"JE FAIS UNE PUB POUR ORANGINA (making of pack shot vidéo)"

Salut à tous, aujourd'hui toute nouvelle vidéo, donc comme vous pouvez le voir derrière moi, il y a pas mal de choses simplement parce qu'aujourd'hui j'avais envie de faire une petite pub donc une petite pub pour un produit,
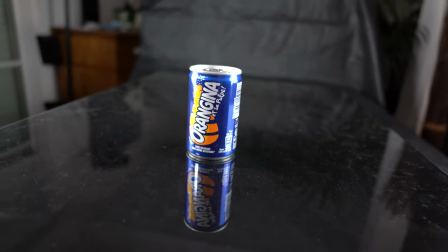en l'occurrence ça va être pour une canette d'orangina, donc j'ai installé pas mal de choses,
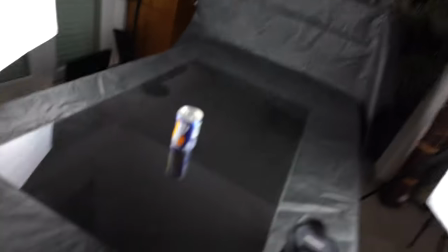les lumières j'ai mis tout ça sur un fond noir et j'ai pris une petite table qui est un peu un effet miroir que ça,
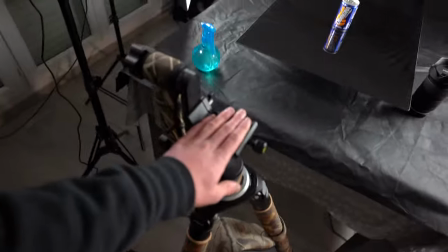ça va refléter, vous voyez, déjà on voit un peu la canette en dessous et tout donc je vous passe sur le trépied pour vous voyez comment ça rend, mais juste avant je vous mets la pub finale
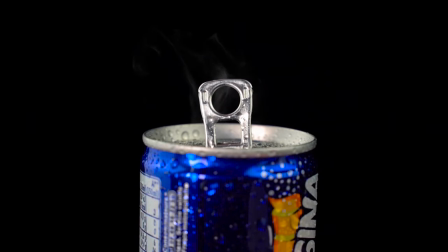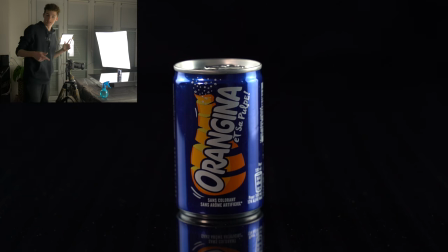bon voilà du coup, vous voyez ce que ça donne donc avec le fond noir et tout c'est vraiment stylé et donc pour le premier plan ce que je vais faire c'est donc on voit la canette,
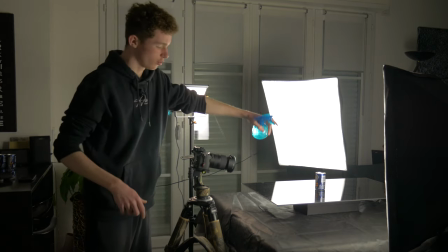je vais l'humidifier voilà avec le pchit pchit là je vais mettre un peu d'eau partout pour lui donner un aspect de fraîcheur et
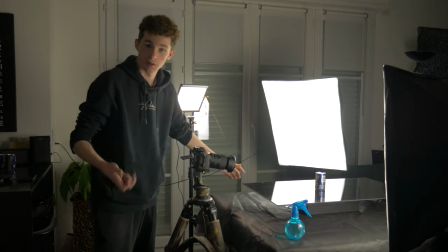tout et du coup j'ai envie que la canette elle tourne sauf que j'ai pas de plateau tournant du coup j'ai repris un vieux on spinner
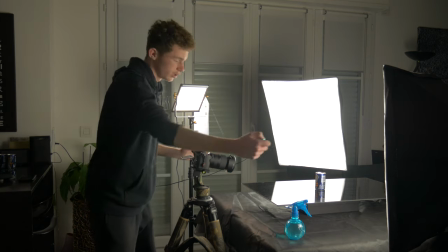que j'avais et je vais le mettre sous la table et du coup j'ai bougé toute la table en même temps donc ça va faire le même effet on va voir si ça marche
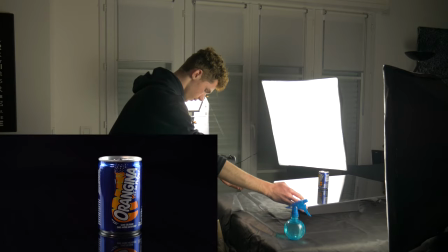voilà ouais c'est nickel
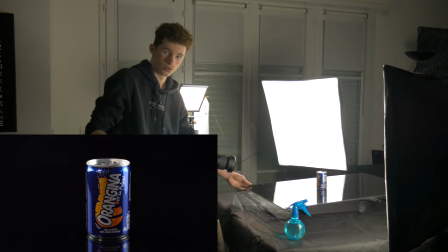faut juste que je sois stable parce que du coup le spinner il est trop petit par rapport à la table
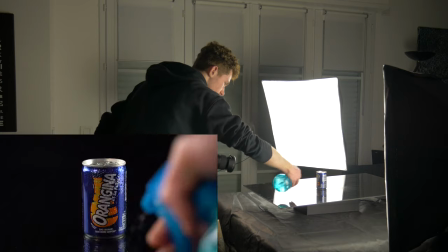bon déjà on va humidifier même le sol en vrai ok nice ok
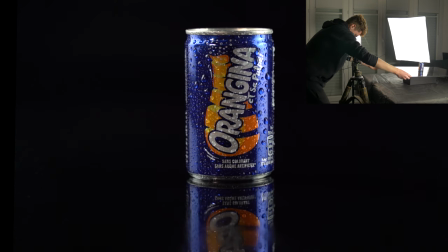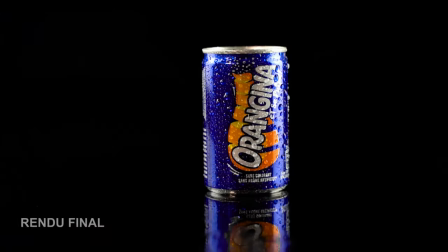le premier plan il est nickel maintenant
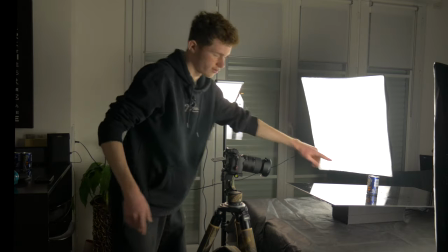je vais faire un plan plus serré sur la canette on va voir juste une goutte couler je vais laisser un
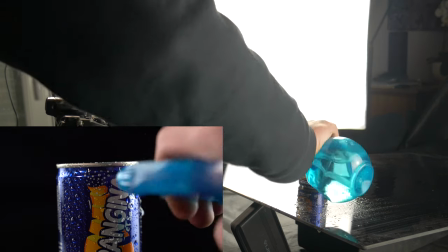gros paquet en haut et je vais attendre que ça coule ouais c'était pas mal ok
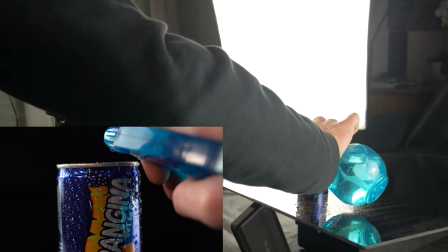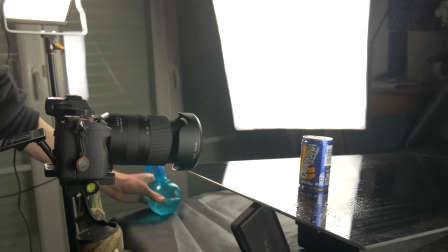celle là est parfaite oh oui elle est belle ok c'est moi je l'ai nickel ok
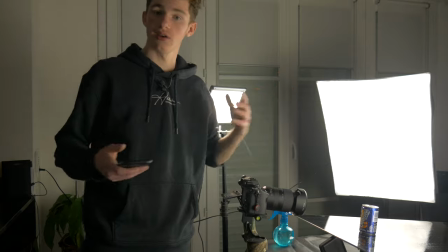donc là je pense qu'au niveau de la canette fermée on a fini maintenant je vais prendre un verre en prendre des petits glaçons on va essayer de les faire des boucles on les lance dans
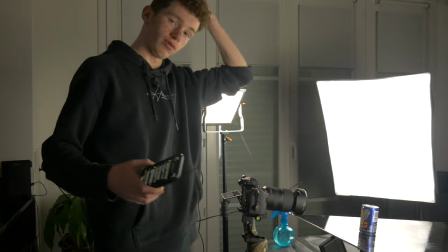le verre et tout je sais pas trop si ça va bien rendre mais on va tester bon les gars je vous ai pas fini parce que c'était trop long
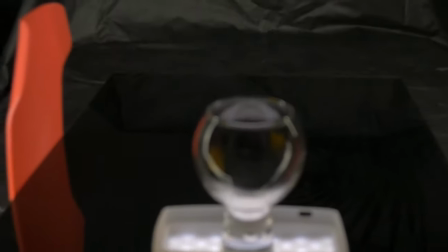j'ai galéré en fait bah là je vais mettre un verre au milieu pour verser tous les glaçons tous les trucs et tout
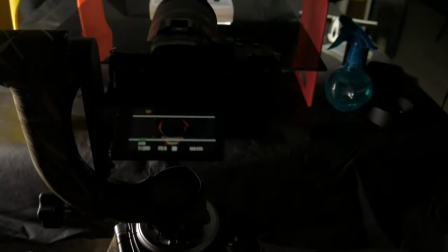sauf que bah le problème c'est que bah il ya des reflets sur le verre du coup je sais pas si on voit bien voilà le problème c'est que
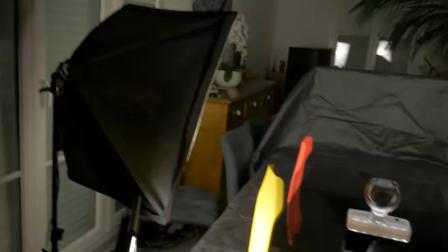il ya plein de reflets du coup j'ai été obligé de mettre des espèces de planches pour faire à manger je les ai
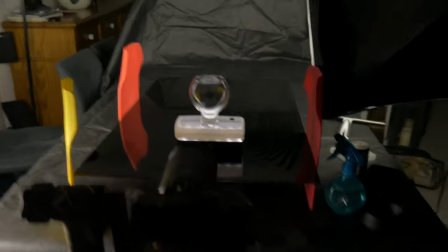mis pour faire des drapeaux pour contrer parce que sinon on voit des gros trucs de lumière et tout donc là c'est pas hyper bien mais bon
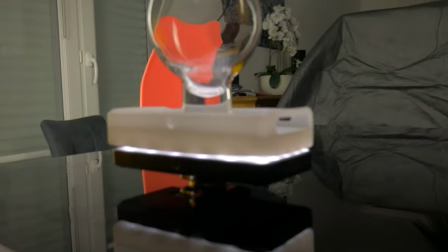j'ai pas réussi à faire mieux et donc j'ai remis le un spinner en dessous et ce que je vais faire c'est que je
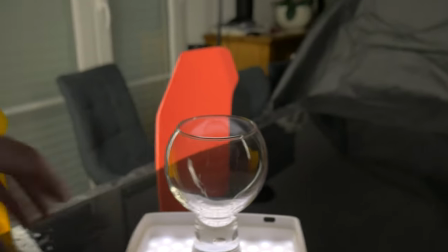vais me faire tourner et je vais lâcher des glaçons dessus et tout donc on va voir ce que ça donne mais j'espère que c'est pas trop dégueu parce que ça fait genre 30 minutes j'arrive pas à faire un truc propre.
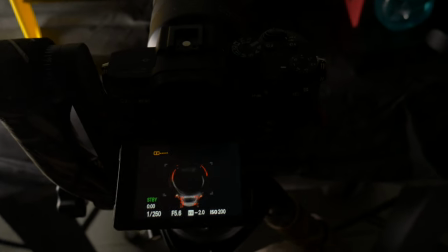En vrai ça va, c'est pas mal, j'ai des petits reflets sur les côtés. On verra.
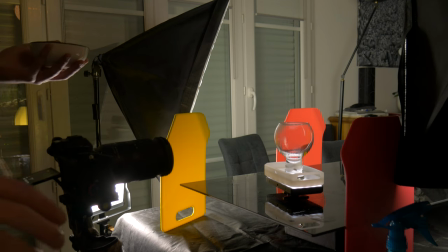Donc là bien sûr je filme au ralenti, comme ça, je filme à 100 images par seconde, comme ça après je pourrai ralentir. Donc on va y aller.
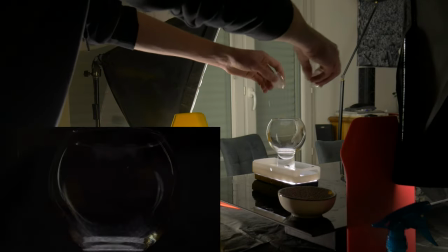Ok. Je pense que le hand spinner on va l'enlever parce que c'est pas très stable. Ouais faut que je les fasse sans trop choquer, comme ça ça va bien. Bon du coup j'ai regardé un peu les plans où je lâchais les glaçons, là ça rend vraiment pas bien. du coup ce que je vais faire c'est que je vais disposer le verre un petit peu plus loin je vais mettre des glaçons un peu partout et je vais juste les lâcher de haut sans qu'ils s'entrechoquent sans rien et je pense que ça fera beaucoup mieux celle